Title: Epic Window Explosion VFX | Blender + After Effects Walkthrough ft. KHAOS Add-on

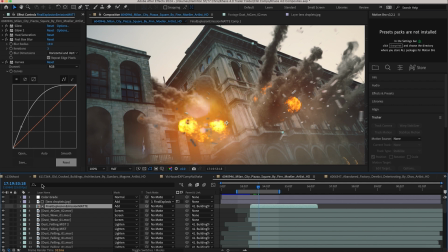1484s
You can see it kind of integrating our CG into the plate even further. You've probably seen this in video games or a lot of action movies try to do this, but it's just one more way to promote a little bit of realism. I think it's kind of a nice way to add some grunge to the final image if you want an explosive result.
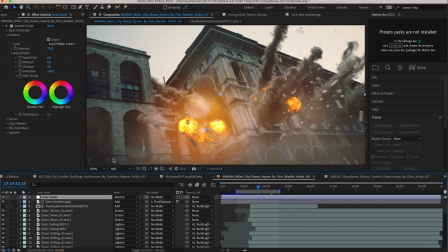1498s
Then of course, I've added a little final color grade on top of everything to help bring all of the elements together as well as the live action plate.
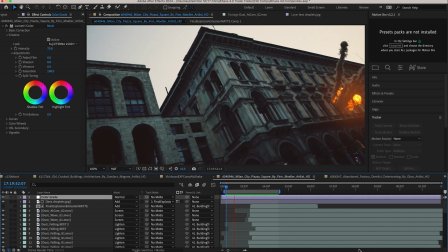1505s
So this is our final explosion with all of our different elements. I'm fairly happy with the results.
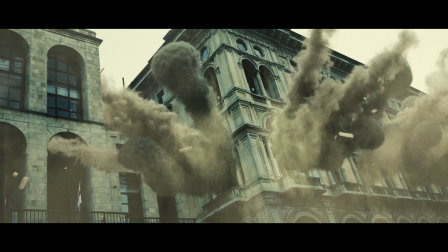1511s
I could have up-resed our smoke and fire by one more up-res factor, but overall it looks pretty good.
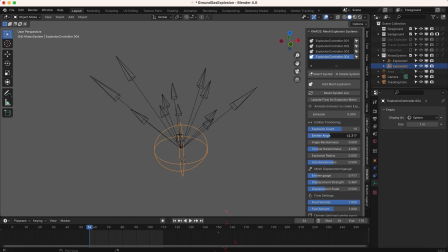1516s
I hope you guys enjoyed this breakdown. That is it for this video. I hope it was helpful. As always, feel free to leave a comment if you have any questions or suggestions in the comment section below.
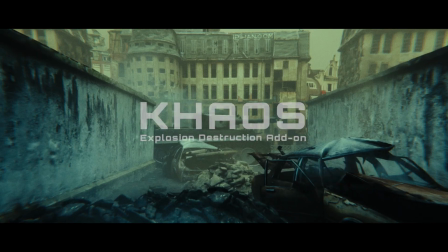1524s
Let us know what you'd like to learn next on the channel. Subscribe for more visual effects and filmmaking content, and I'll see you next time.